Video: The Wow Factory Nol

let's look at some awesome examples of the Wow Factory pieces that were turned in. Cool.
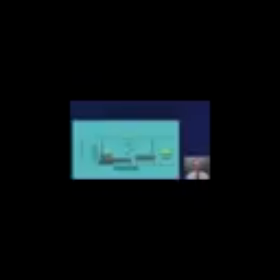5s
So let's start with this one from John Gehagen, whose name I've learned to pronounce.
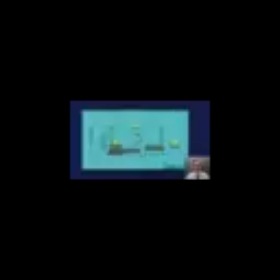11s
Okay, and let's watch this down. And I think one of the best parts about what John did here is just the clarity of all the actions, and also there's a kind of component to motion graphics that's known as eye trace, and that's basically the designer and animator is aware of where my eye should be looking at all times
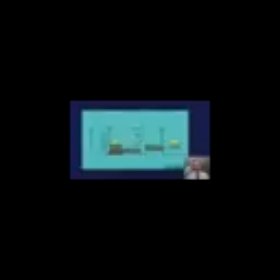33s
and really guides the animation to make sure that I can just follow the main story really easily with the eye trace, okay? So I see that a lot here. The arms, for example, they move one at a time. The objects move one at a time, and they're very clear, and I think this makes for like a really clear storytelling.
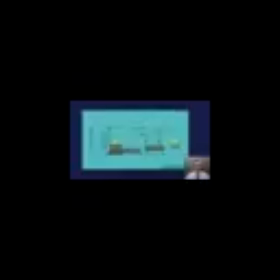51s
So that's awesome. And obviously also John did a great job with the rigging and stuff, and some of the little details in here are really fun. But you know, the first job I feel like for the animator in this project is making sure that the actions are really clear to the viewer, and John did a really good job with that. So awesome. Thank you, John.
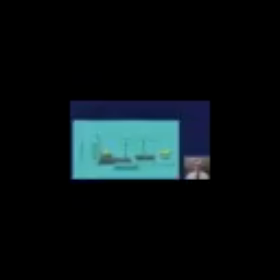71s
And let's look at this one from Maria Sanchez Fernandez. Okay, this one's also really, really fun.
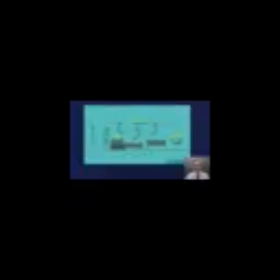78s
And so one of the things that I really dig about this, well, let's just watch it down, but one of the things that I really like about this is these sort of synchronized ballet-like movements that the arms have for each other, as well as some really cool, like, sort of sympathetic motions that the arms,
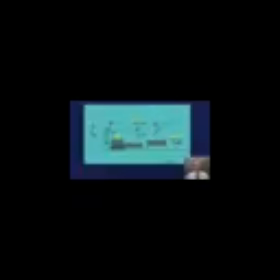96s
like when one arm's kind of moving one way, sometimes the other arms are very slowly kind of moving in that same direction. And I think that's really clever and really awesome, and probably not even something that I would have thought of, so I love that.
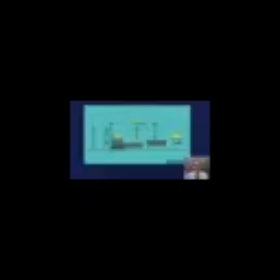109s
And the ending here is really good too. Let me just say that good storytelling always wants to, or a good storyteller, I should say, and we saw this with a bunch of projects, a good storyteller always wants to put a beginning and an end on their pieces, as well as obviously the middle. And in a certain way, this project that I designed is like kind of all middle. And so what we see is some clever ways that students have of putting a beginning and an end on.
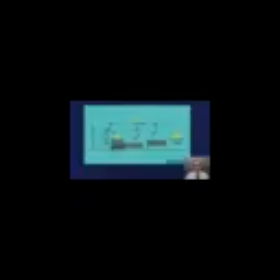133s
In this case, Maria kind of put these sort of like really fun little like synchronized moves on here. And I think that these sort of give it like a human personality, but also kind of remind us that they're robot arms, right? So there's some really fantastic animation in here. I did just want to point out some of those little sympathetic moves that I was talking about. Like here, as this is going to move down now,
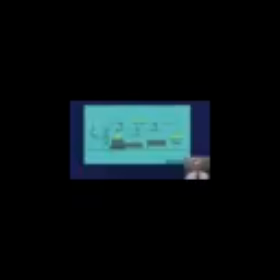155s
this arm also kind of moves down sympathetically with it, and it kind of reinforces the motion in a subtle way there, right? As well as some of the really fun details like this little clap, clap, clap, or like give it to me kind of animation there. I think this is a really great piece, so thank you so much, Maria. I really enjoyed this.
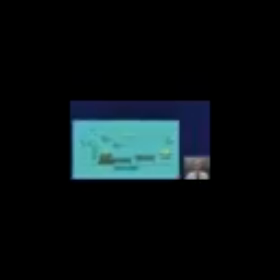174s
Let's look at this one from Nate Rose, which is also really awesome,
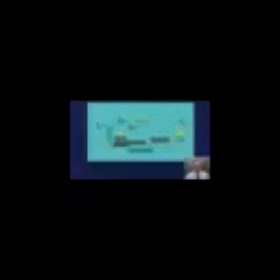179s
and I think Nate really concentrated on some of these resting positions and the sort of readiness of some of these arms, and I think that makes a big difference right away, and it looks really awesome. What we can see here is, I love that. I should play it down, but this one arm here seems to be kind of the leader of the pack, and the other ones are kind of waiting, and then this one's sort of like, get to work, you guys, and then they all kind of start to move. And, you know, I like that there's a lot of movement here after this leader guy tells the other ones to get going. There's a lot of movement, and it happens quickly, but it doesn't distract from the main story, because Nate has this arm now wait till all that's done to start this movement, okay? And I think that's really just like the way to go, okay? Really nice action here. Some of this gets a little fast, but I think this is really, really, really well done. For some reason this bugs me too, that this is my OCD nature, that when this arm here, let's see, where is this? Right here, that it kind of like, I feel like the fingers should be more symmetrical, though this gives it some kind of cool, like weird action to it.